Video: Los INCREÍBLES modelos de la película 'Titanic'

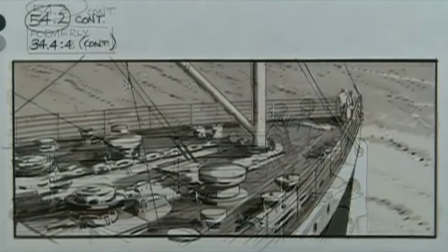Nash recuerda, James pensó que sería genial comenzar con un primer plano de DiCaprio en la
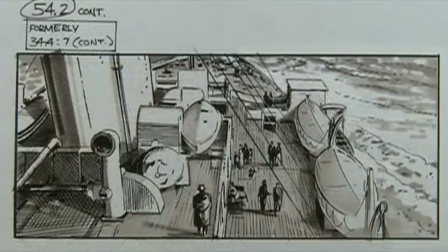proa y luego retroceder toda la longitud de 300 metros para mostrar que rebosa de vida.
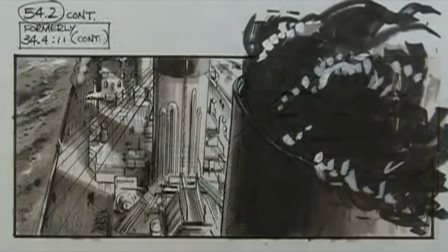1000 personas caminando, tipos en tercera clase peleando, padres enseñándole a sus hijos las chimeneas y dice Legato,
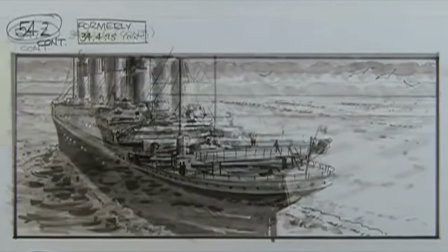este es el momento de gloria, pero prepara para el resto de la historia. Fue un proceso complicado programar la toma y lograr ese efecto suave de helicóptero.
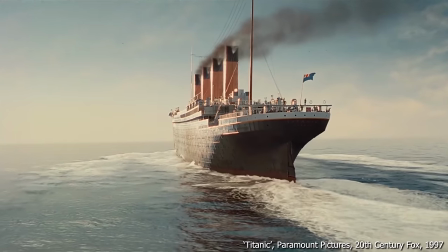Es la primera vez que se obtiene una buena toma del barco, tanto en primer plano como en plano general. Nash pensó que la posición de la cámara estaba demasiado cerca del modelo y dijo que después de filmar una prueba, Cameron dijo, ¡acércate más!
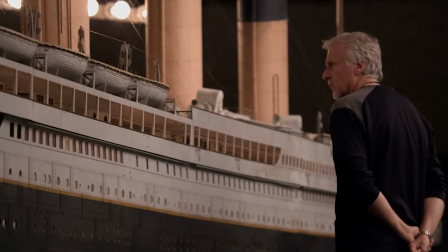George Steven y su equipo habían hecho un gran trabajo de pintura y nos rogaban que no nos acercáramos más, pero el modelo se mantuvo bastante bien.
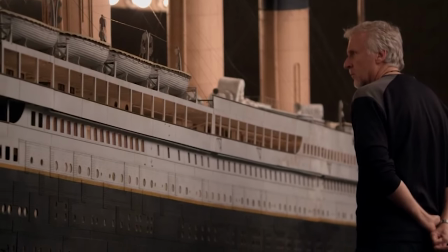No pudimos ni siquiera grabar este pase en una sola pieza porque requería configuraciones de iluminación diferentes.
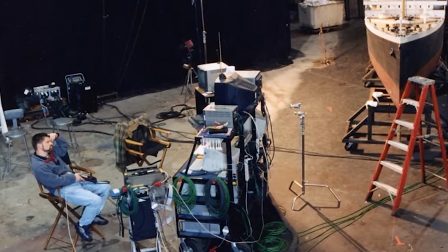De hecho, pasamos 2 jornadas filmando esto y tuvimos que coreografiar superposiciones mientras hacíamos la transición,
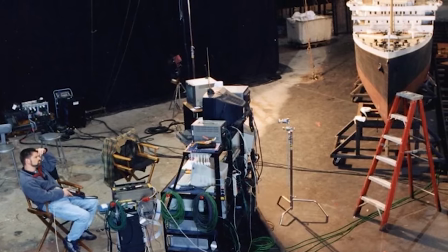teniendo mucho cuidado de que las sombras no cambiaran demasiado.
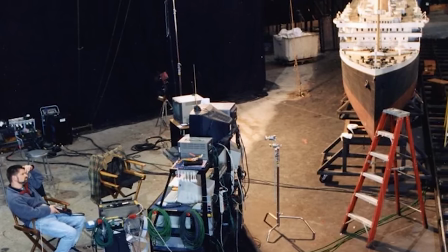Y ya que se programó y aprobó, tomó 60 horas de filmación continua desde el momento en que empezamos hasta que terminamos.
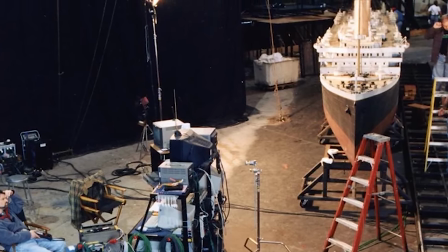2 días y medio con un equipo de 10 personas. Ninguna otra toma individual duró más de un par de horas y la mayor parte del trabajo consistía en cambiar la luz.
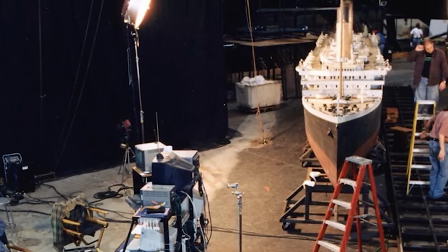Cuando todo estuvo listo, se tuvieron que escanear 9000 cuadros de película y eso solo para la parte en miniatura. La composición de los actores en la cubierta del Titanic fue un proceso increíblemente laborioso, usando una nueva tecnología, la captura de movimiento.
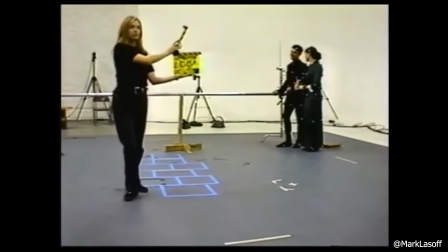Los propios empleados de Digital Domain fueron filmados caminando y actuando como pasajeros,
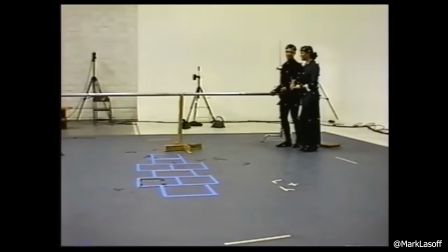y se convirtieron en personas básicas de 3D con trajes superpuestos. Legato recordó,
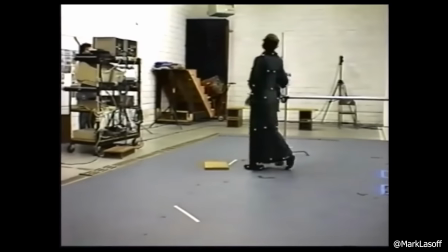Creamos una biblioteca de personas compuestas por diversas partes y movimientos que luego combinamos para crear ciclos de caminatas.
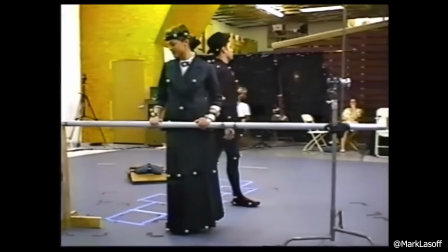A distancia hay detalles que no se pueden distinguir, así que usamos a muchas de las mismas personas con diferentes trajes,
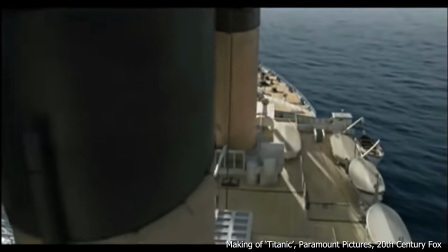a la luz o a la sombra, solo para crear la impresión de que eran personas reales. Afortunadamente no tuvimos que crear trajes con CGI,
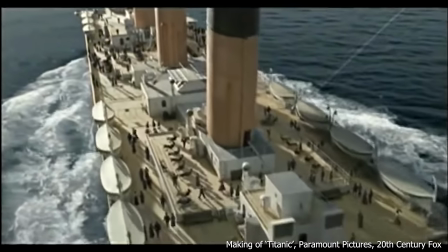solo un mapa de textura de tela real que se había fotografiado convencionalmente y luego iluminamos a cada uno de manera individual. También se usaron dos técnicas de cinematografía para darle más realismo.
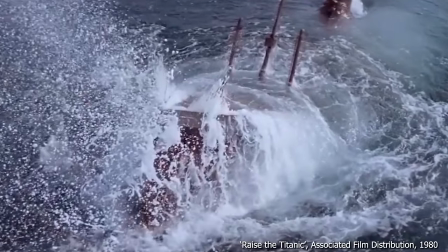Todas las películas anteriores del Titanic se filmaron en tanques con agua a cámara lenta, pero estas escenas no se ven bien a esta escala.
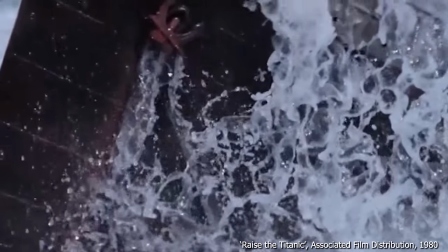Uno se da cuenta que no es real. En cambio,
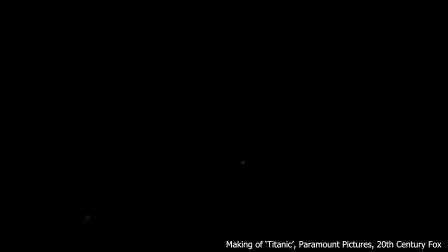se usó un océano completamente digital con elementos de estela y olas para dar la impresión de que este modelo estaba avanzando por el océano.
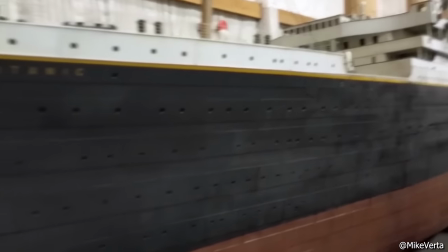Y la última técnica involucra al modelo. Notarás que la parte negra del casco no es negra, es más bien grisácea.
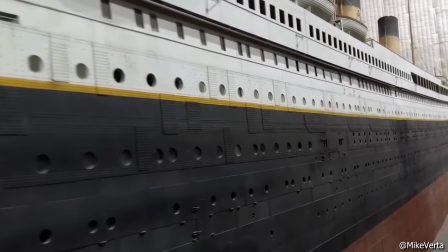De hecho, todo está descolorido, los blancos son más bien gris claro, el rojo es un marrón apagado.
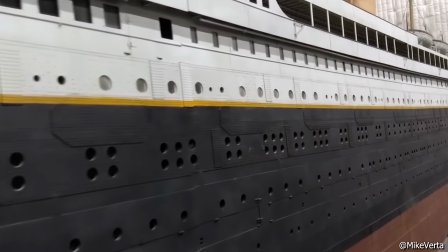Es una técnica diseñada para imitar las imperfecciones en la pintura de un objeto del tamaño del Titanic.
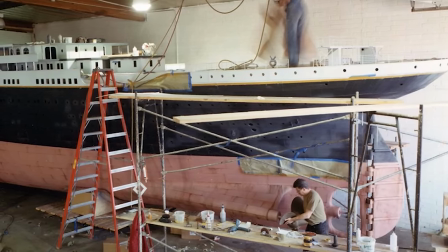Si pintas un modelo perfectamente, no se va a ver bien. Necesitas envejecerlo para copiar la forma en que la pintura real se desvanece.
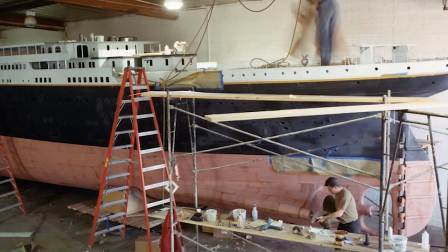La próxima vez que salgas, ve un edificio que esté pintado de un solo color y observa cuántas diferencias ves, porque la pintura se raya y desvanece.
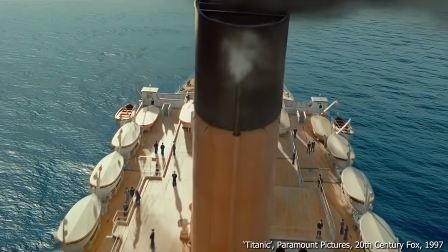El resultado fue impresionante, el modelo se veía muy real y la toma fue un triunfo para el equipo. Y aún hoy en día puedes ver el modelo de 14 metros que se usó en Titanic.
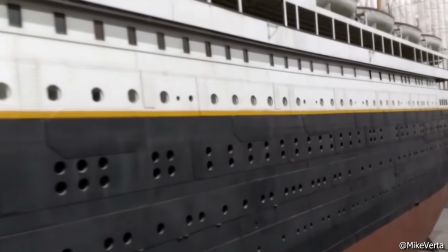Se encuentra en los estudios Lightstorm Entertainment de Cameron en Los Ángeles. Vale mucho la pena.
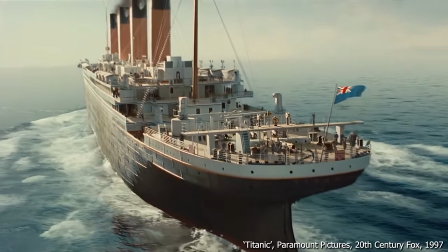Esta toma gloriosa estableció al Titanic como el personaje principal y le dio un aire de triunfo al primer acto de la película.
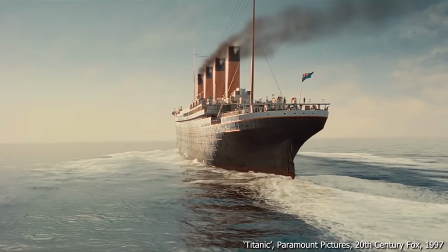Pero claro, el barco eventualmente tendría que ser destruido.
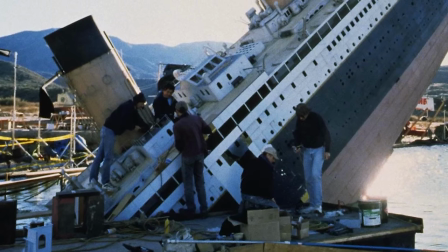La próxima vez veremos cómo se hicieron estos modelos de hundimiento y cómo ayudaron a dar vida a un violento final.
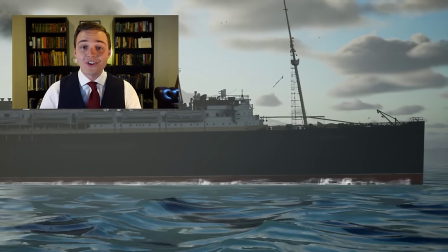Damas y caballeros, soy Mike Brady de Narrativa Náutica. Muchas gracias por ver el video y si te gustó, por favor suscríbete y dale like.
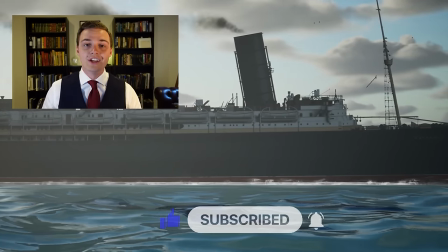Puedes apoyarme también en Patreon, el link está en la descripción.